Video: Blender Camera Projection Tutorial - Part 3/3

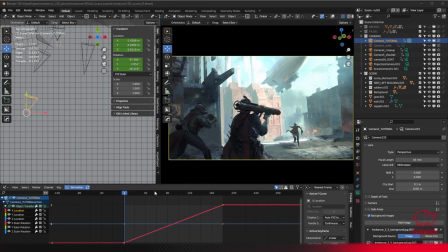(12:32)
Okay, here we go. And in the graph editor, which is what we have here, we've got our camera selected, obviously, in our viewport.
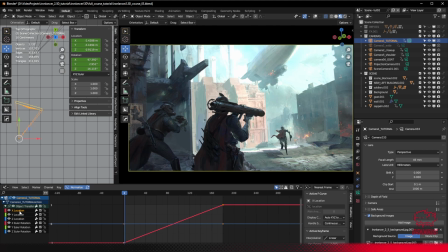(12:45)
Let's make this slightly bigger so we can see what's going on. And then we've got all the kind of X, Y, Z. It's moving, it's rotating. Maybe it's not doing any of those things. But we know it's moving across the X, and we've got that visible here.
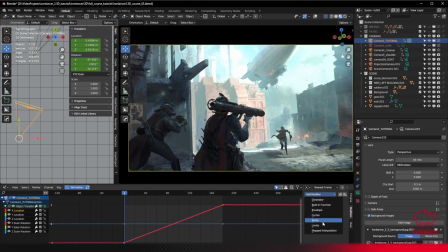(13:01)
We can add modifiers to these things, so we don't have to hand animate everything. Again, I'm not an expert on this, but I know the noise one is pretty fun. I'm going to add a little split here so I can put our animation controls visible on screen, not there.
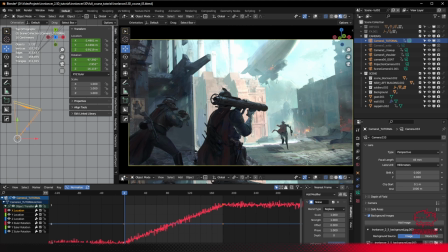(13:16)
Let's try that again. Horizontal is the one I wanted. And make that the timeline. There's our animation player. So if I play that, you should see, yeah, that's looking pretty garbage. But we can tweak that a little bit, so we know it's a bit much.
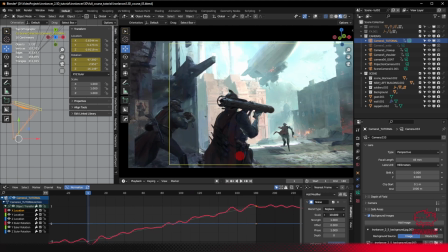(13:35)
So the scale is a bit harsh, so we know we want to maybe make it not quite so jittery.
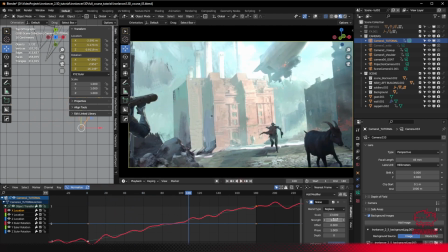(13:42)
So that's kind of swinging it back and forth on the x-axis. So maybe want the effect to be a little less strong.
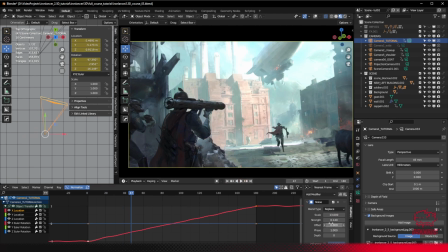(13:51)
So let's just bring the strength down. And again, you can see it's still quite tough. But we can bring down the influence as well. Let's just make that really low influence.
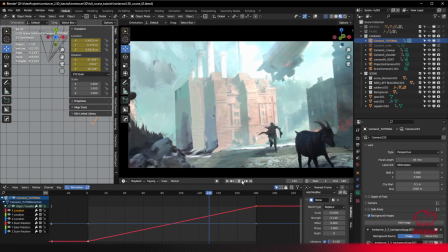(14:06)
So that's going to add a slight bit of variation and
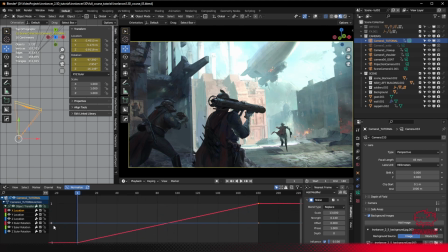(14:13)
randomness to that motion path. But we can do that in a few other of these axes as well. So if I go to, let's just look at the local. Yeah, let's try a bit of rotation on the x-axis.
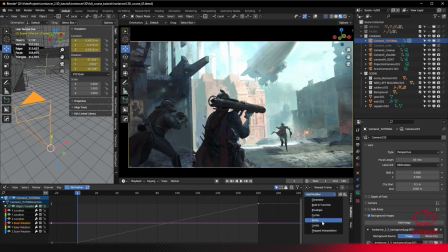(14:25)
So there's nothing there at the moment. Let's just do another noise and kind of see what this is doing.
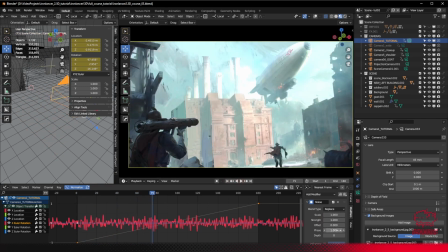(14:32)
Okay, that's horrible, obviously, but we're in the right ballpark. So let's turn the scale up again.
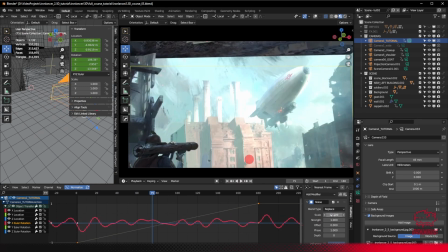(14:38)
Again, apologies if this is breaking anyone's brain. And take the strength down.
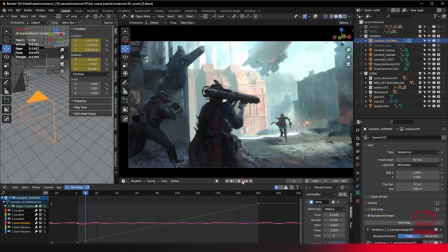(14:45)
And see what happens. Okay.
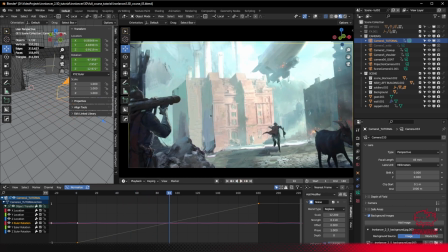(14:50)
Again, I feel like we could just turn down the influence of the strength and we're going to get something kind of usable.
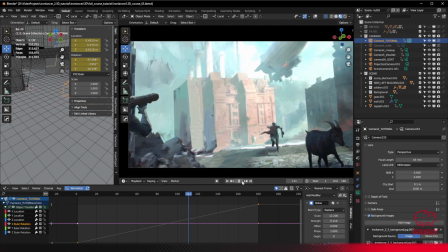(14:57)
Yeah, there we go. So we're adding a little bit of random noise to it as if someone's kind of tracking
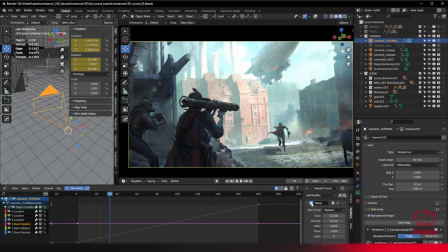(15:03)
across some like rubbly ground or whatever. a fun thing about this as well is like once you've got like a noise modifier, you kind of like, if you press this button here, you can copy it. I can then go to another one of these, which maybe, let's just copy and paste all over the place and see what happens.
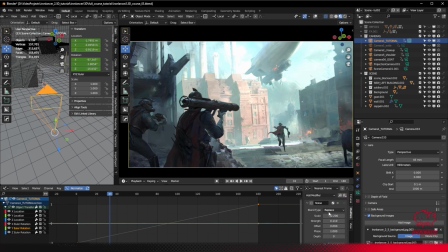(15:19)
And we'll just click on this one here, and that's a paste. So even if you can't see it there, that's just been applied. So let's ramp that up a little bit, or even just the influence. Let's make the influence 1.
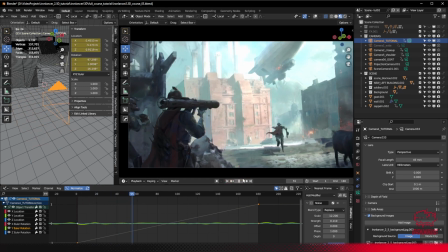(15:33)
Let's see what this does. Okay, so we got a bit of wobble. Again, massively overdone.
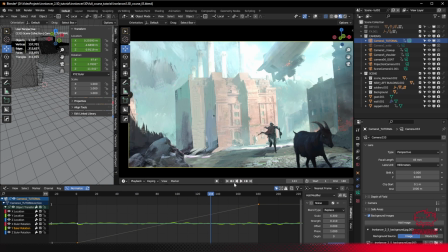(15:40)
Maybe bring the scale in a little bit so it's a little bit noisier.
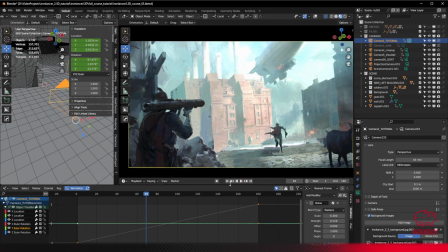(15:46)
And then we can bring this strength down again, just so we're not blowing anyone's brains open with like motion sickness.
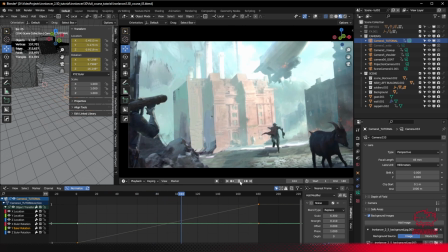(15:54)
But that's kind of looking pretty cool.
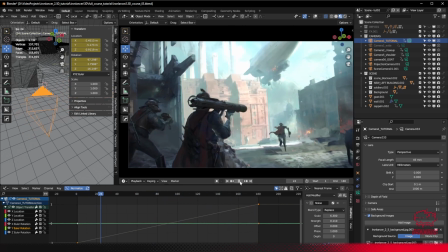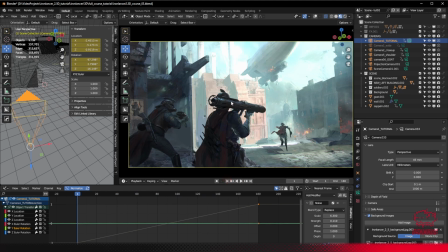(16:02)
Okay, that's not too bad. So let's say that we're happy with our rotations and our noise modifier there. So that's a nice little easy technique to kind of add a little bit of motion and realism without being an animator.
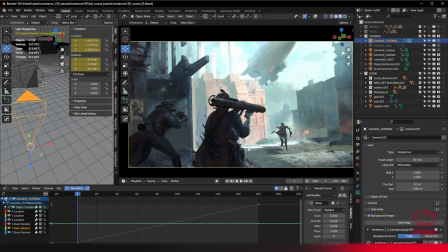(16:17)
That's the thing. I'm not an animator. I know a few things, and again, I apologize to any animators who are watching this because this must be painful. But it's just a few things non-animators can do to kind of bump things up a little bit without like making it a whole new skill you have to learn. These are just some very simple techniques. So what's next?